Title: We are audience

Wanted to respond to this in a verbal way, a screencast. So here it goes. I'm going to start with playing a little bit of this and then responding.
Audience.
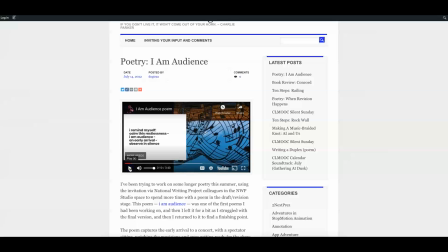[0:19] I remind myself, calm this.
So, for me, three things are happening at once here. There is the background, there is the voiceover, and there is the text.
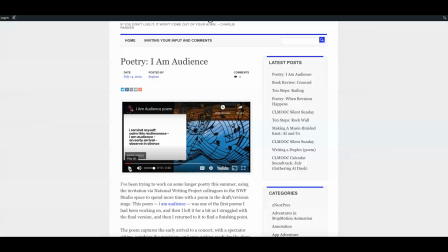[0:39]
Sometimes I think they are warring factions, and sometimes I think they are amplifying factions. They help each other out. I'm not sure here.
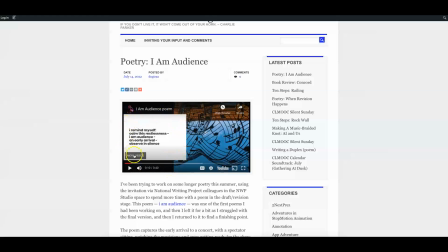[0:56]
I think they amplify, except for this great big white text box is kind of overwhelming. But the line observing in silence is a nice one.
Restlessness.
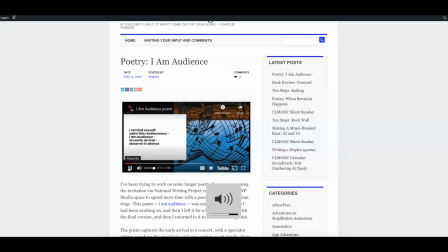[1:13] I am audience. An early arrival. Observe in silence.
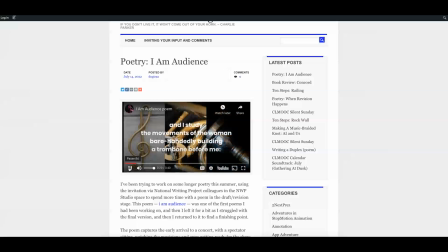[1:20] And I study the movements of the woman.
All right, so this text is in the foreground, and the
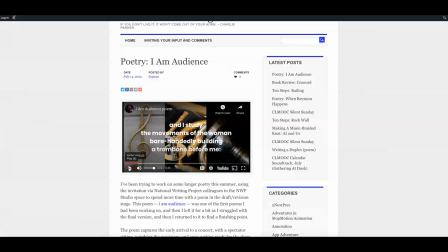[1:36]
images are in the background, and the voice is what ties them together.
So I say. Barehandedly building a trombone before me.
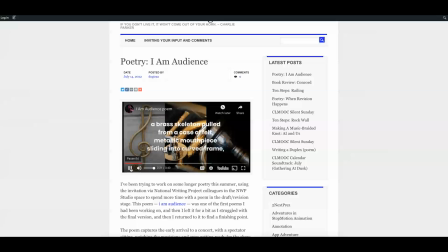[1:53] A brass skeleton pulled from a case of felt. Metallic mouthpiece sliding into curved frame.
Okay, so this observation is being reflected. It's like a pool of reflection behind it.
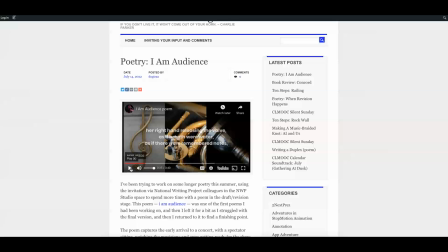[2:14]
But there's no videos here. It's interesting. There's no video representations here. The text is asked to carry that for the listener.
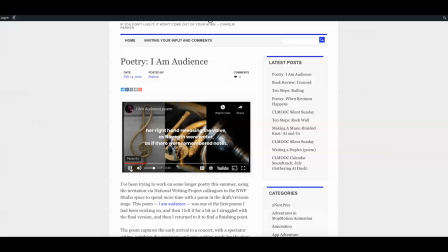[2:29] Her right hand releasing the valve as if breath were water, as if there were remembered notes.
Yes, and the remembered notes are reflected on the left-hand side of the screen.
Rippling outward in a river of sound.
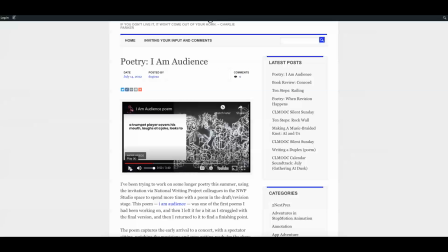[2:50]
And there's the ripple on the right, and again with the large white text box.
A trumpet player covers his mouth, laughs at a joke, looks to see if anyone is watching.
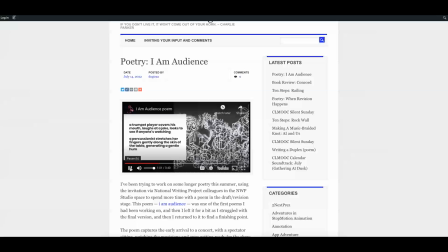[3:06] A percussionist stretches her fingers gently along the skin of the tabla, generating a gentle hum.
So the text is front and center here, or left and center, rather,
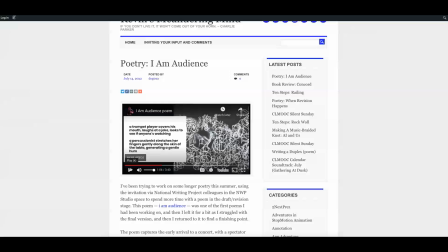[3:21]
stage right, if you want to think of it in terms of a stage with an audience. So, in a way, I am the audience. You are the audience. We are the audience. And this is a monologue being spoken by
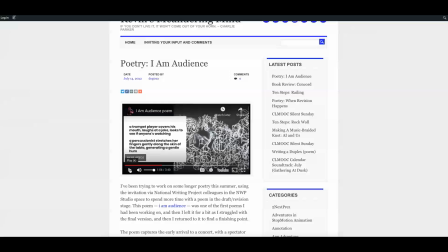[3:41]
someone observing the trumpet player, someone observing the percussionist.
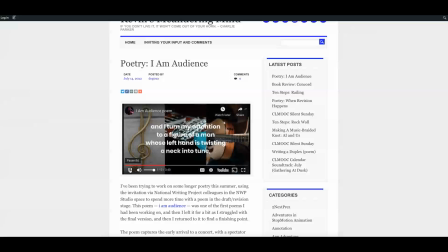[3:51] And I turn my attention to the figure of a man whose left hand is twisting a neck into tune. Twanging